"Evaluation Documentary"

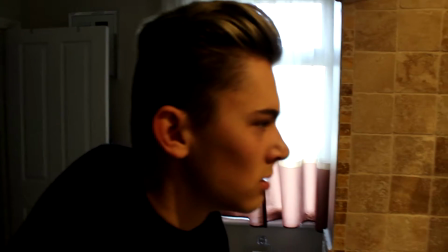However, choke does manage to subvert social norms by using a male character as the lead for this body dysmorphic storyline.
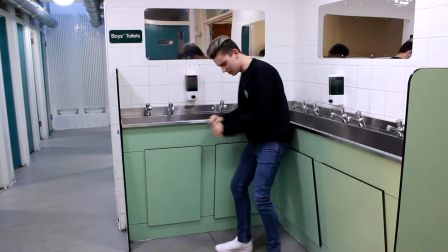Character suffering is usually portrayed as a girl due to stereotypical views. that young females are more concerned about their weight and appearance than males,
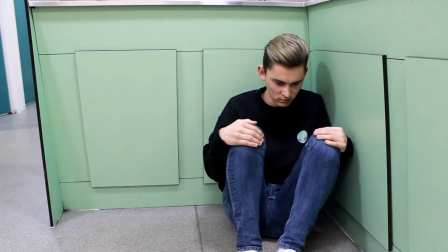even though they suffer from similar peer pressures.
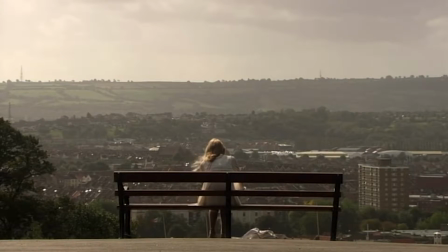Both skins and choke culminate their characters' unease in dramatic scenes where they are pushed over the edge and taken to harm themselves.
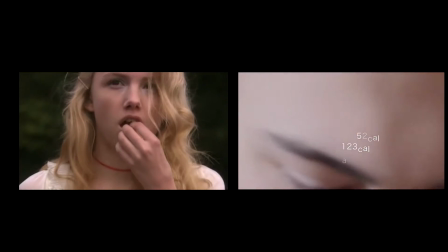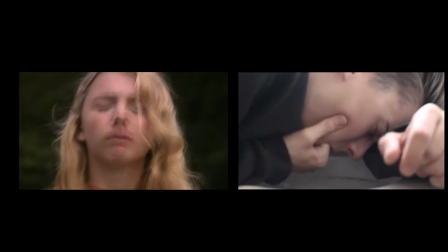The castings went really well because we used people who were the actual ages of the characters, but also the age of the audience that we were targeting.
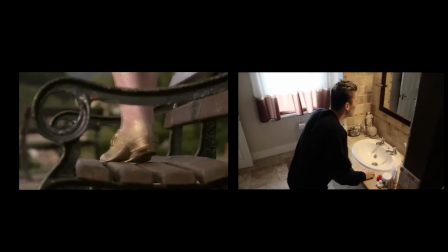I think it meant that we were able to give a realistic first hand experience,
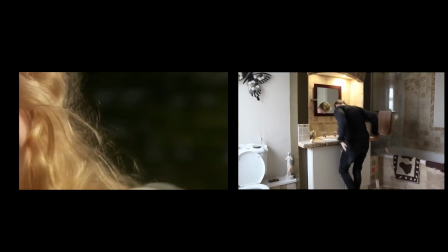because everyone Everyone has those feelings of self-doubt and the thing is with Jordan is his are just heightened so high but everyone knows them and by taking actors like James and April who were at that age and they're feeling all that rawness and all those hormones and all that emotion at the moment, they could really channel it and they were fantastic actors at the same time,
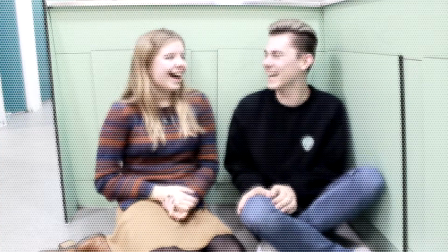they had experience and they got on really well on set which was really good because you really did want to see that they had
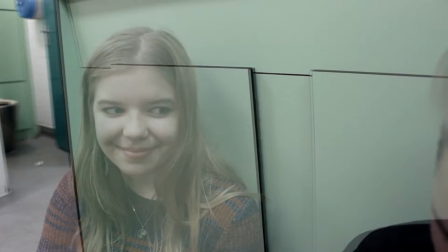friendship bonds and I think I was important for the characters and it made the whole film just run really sleepily. Obviously, he doesn't know that she's also dealing with what he's with.
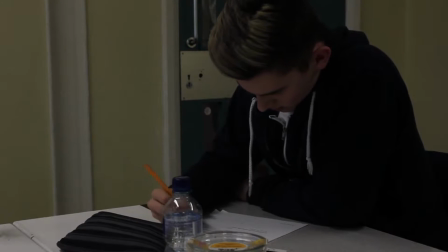But, I think it's like almost a brother and sister relationship, but I think he likes her deep down.
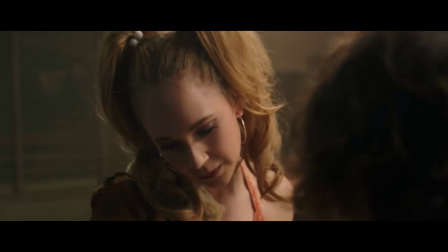It looks like someone will miss you.
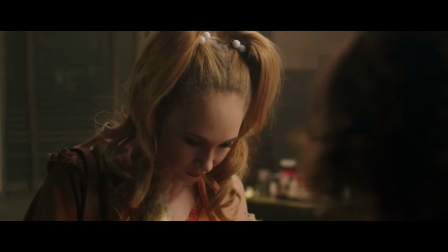It's really nothing. I didn't know you were a photographer.
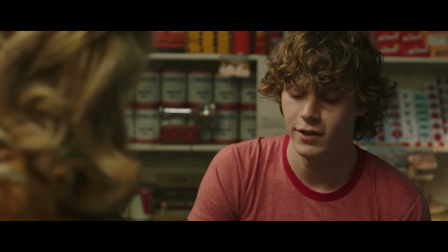I'm not.
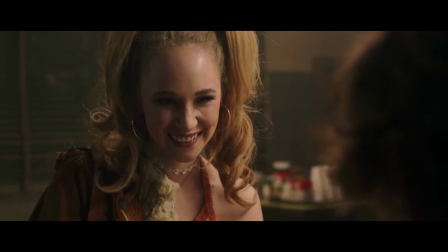Often, because social realism focuses on real life, often the actual elements of the narrative are not what's most important.
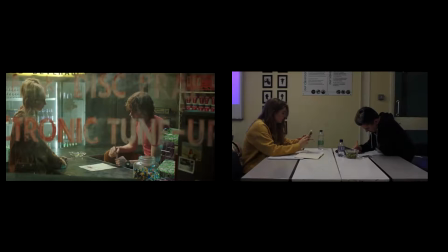What's most important is the relationship between characters. This was something that was used in Choked.
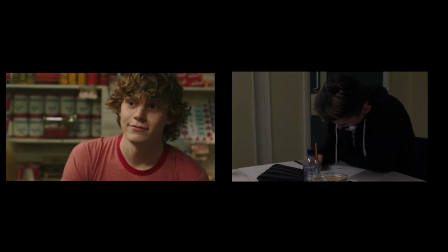Close-ups of facial expressions and the proximities between characters are what defines their relationship, and that's the true story that's going on to the audience.
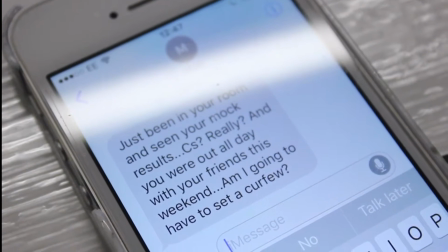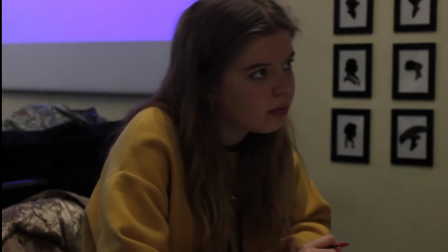what's up nothing
my favorite bit of filming was the bathroom scene where
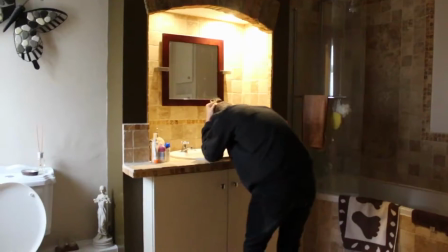James as Jordan smashes up everything just because we had such an incredible vision of the editing we wanted to do in that bit we knew we wanted to be choppy slightly shaky we had like the music in the background we knew that we
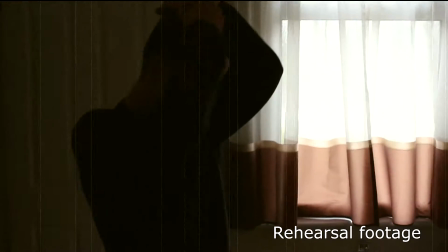wanted to be like bam bam bam and it was just really fun to film that scene over and over again from different angles with that vision in mind.
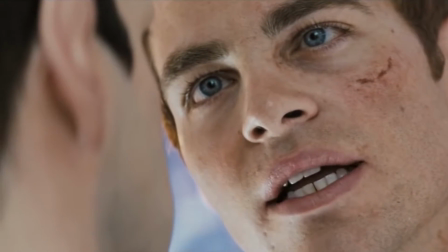If you consider this scene from Star Trek, the Commander Spock loses control of his emotions when he is usually held back and restricted.
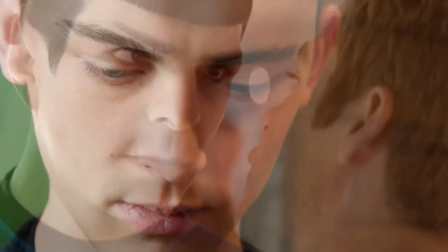The extreme close-ups highlight the extremity of the pressure that he is under, just like in Jordan's case.
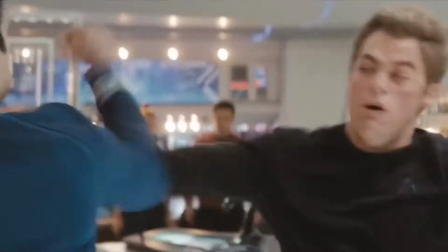We can see that the camera goes very shaky, there's a lot of choppy shot action and quick editing to heighten the emphasis of his loss of control.
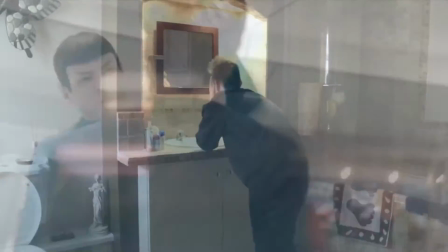This similar effect was made choked, especially as the flurry of editing represents Jordan's state of mind.
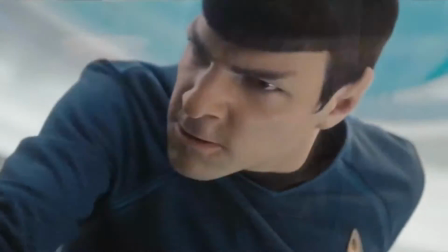Probably sitting on the cold boys' twillies in the wet. That was really fun. A range of locations were used for the filming of Choked.
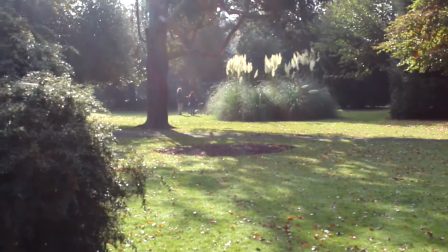Although not all of the scenes were included in the final cut, they were all necessary in filming so that Jordan's backstory was understood.
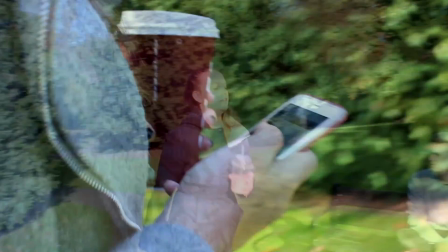Many were still used in the process of creating the montage at the end, giving it aesthetic variety.
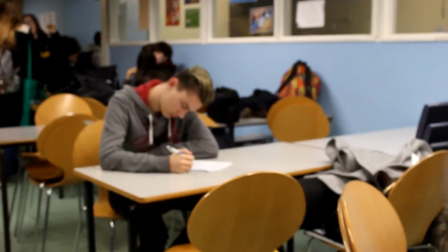While lots of locations were used, including the unisex toilets,
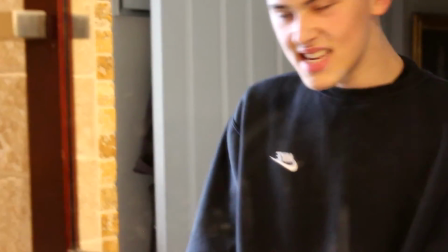the school, the park and the characters' homes, most of the shots were filmed in a very mundane environment.
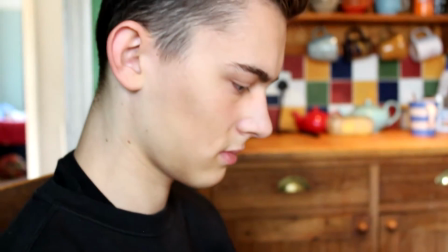This challenges the conventions of a lot of films that use visual graphics to create their scenes or that go far afield to make their shots dynamic.
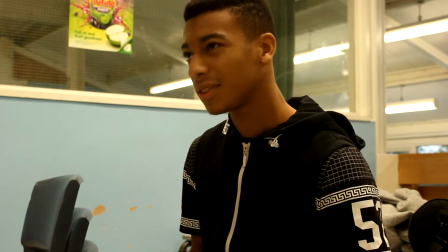But it also develops the social realism of the film, as most social realist situations are very mundane.